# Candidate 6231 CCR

Hi, my name is Natalia Mateo, and this is my ACE Media Studies Creative Critical Reflection. The genre of my film is mystery thriller, with the protagonist being a 16-year-old high school student who is struggling with mental health issues after finding her dead friend a year ago, and becomes worse when she finds an unconscious girl on the road. So, how does my product use or challenge conventions?
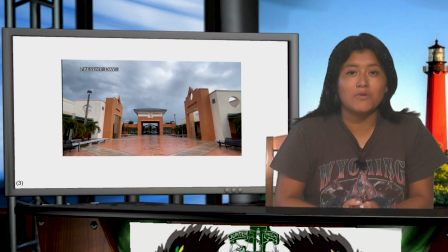22s
One of the camera shots was a wide shot. The purpose is to establish the present scene after the past scene. For this shot, we decided to use a wide shot because we wanted to establish the scene as cold, rainy, and depressing. Through the second opening of the scene, we wanted it to reflect the protagonist's feelings.
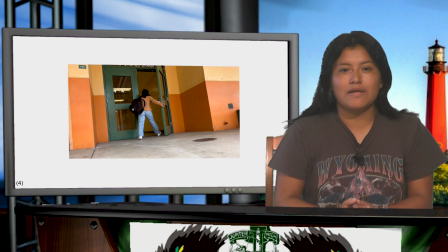43s
How does my product use or challenge conventions? So another camera shot we used was the Dutch angle. This is a shot where the camera is tilted to one side. We use this specific shot to convey chaos because the protagonist is in disarray after receiving a text.
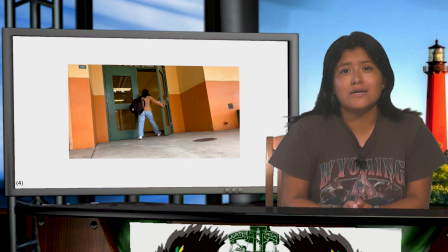60s
This shot was integrated into the film to cause uneasiness and disorientation for the viewers.
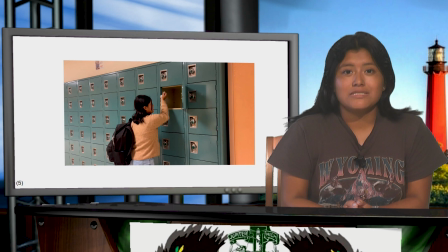66s
How does my product use or challenge conventions? So another shot we used was a cowboy shot. We used a medium shot to show the subject from the waist up, while also revealing some of the surrounding environment. This would literally be juxtaposed with where she receives a mysterious text in the film.
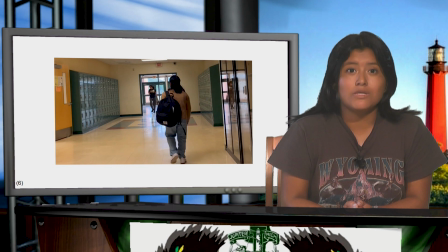83s
We use the rule thirds. The rule thirds is shown below, which has the protagonist on the line, because she is the main interest in this scene. The scene is sitting on the right vertical and horizontal line, where the main interest is supposed to be placed at.
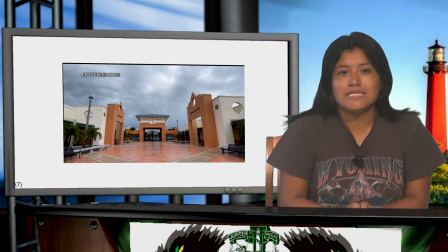95s
Mise en scène, location and setting. The environment of the second scene is cloudy to convey that of what's going to happen through the scene, and it's not going to be good. The character is established as a student, and the environment reflects how her week has been,
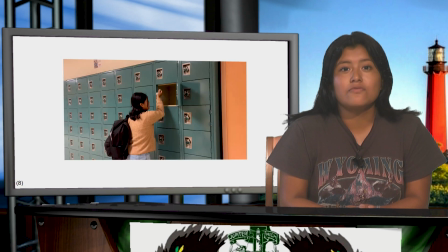110s
such as a cloudiness, which mirrors her mental state. Mise en scène props for our prop, we decided to use the protagonist's locker as a prop. The prop reveals that she is a high school student, and the locker scene is used to be a lead up to when she receives a mysterious text. In this scene, she is about to close the locker, and her frustration is going to be seen through her closing the lock.
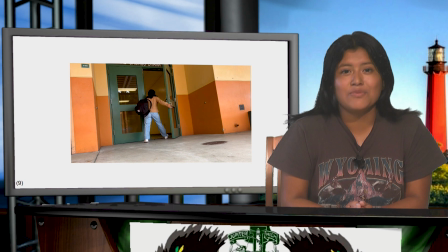129s
Mise en scène, costume. For costume, my partner and I decided to have the protagonist wear a crop cardigan and jeans to mirror the current weather prior to the scene.
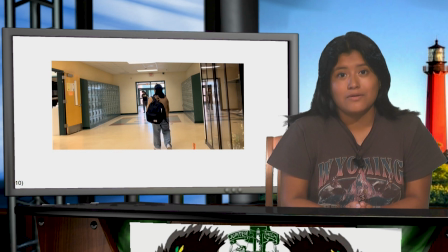138s
Mise en scène, lighting and color. For most of the film, the setting is lit up with yellow tones of lighting. This is supposed to show that something is turning her insane. This is supposed to highlight that she is having a psychological breakdown. CCR sound. We use non-diegetic sound in our film. We use non-diegetic sound like music. Our music is based on our film category, which is mystery. The music creates an eerie setting, which ties back to the suspense being built up through our last scene. Folly. For folly tone, my partner and I use the sound of lockers slamming and the lock clicking, so the audience is able to immediately recognize she is in a hurry. Soundscape. For our film, we use soundscape, such as quieting voices in the hallway to set the scene of her not being mentally present. With the voices hushed, the audience would be focused on her, wondering what's going on in her head.
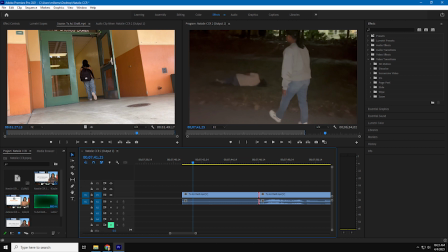186s
CR editing. We use cut as an editing technique.
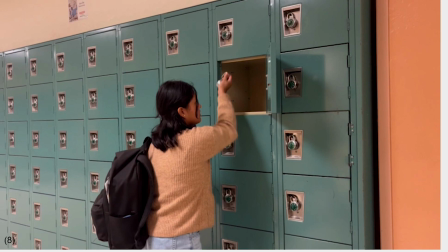189s
This was used in almost every scene, mostly seen in the scene where the protagonist is at her locker and where she is walking through the hallways.
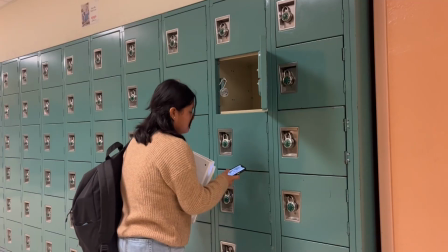196s
Another editing technique we used was the graphic match. This was used as a scene of the lockers where she receives a text.
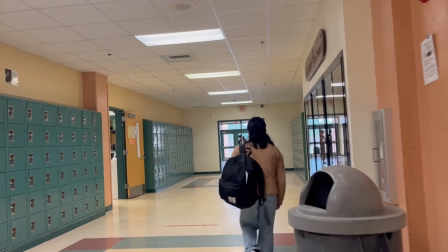202s
This was recorded in the same time, place, but a different shot. But more technique that we used was cross-cutting.
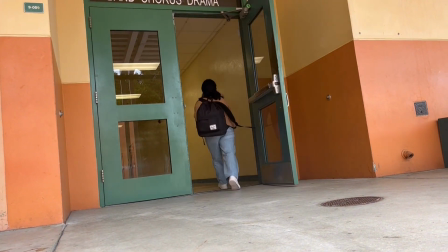209s
This was seen in the scene from the lockers to the main hallway.
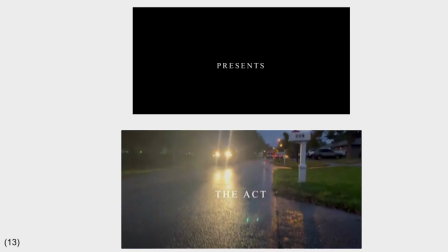213s
For titles, our main titles was The Act and lead cast were Natalia Mateo, supporting cast Lisa Mateo and Wally Woodward. Editor, Natalia Mateo. Writer, Natalia Mateo. Directors, Natalia Mateo and Adriana Tobar. For representation, the age varies from teenagers to adults since it's a thriller mystery in the high school. The action of teenagers make up most of the story, but adults are also going to play a minor part. For gender, it's a girl and sexualized heterosexual. Ethnicity, variety of culture is present. For social classes, the lower, middle, and upper class.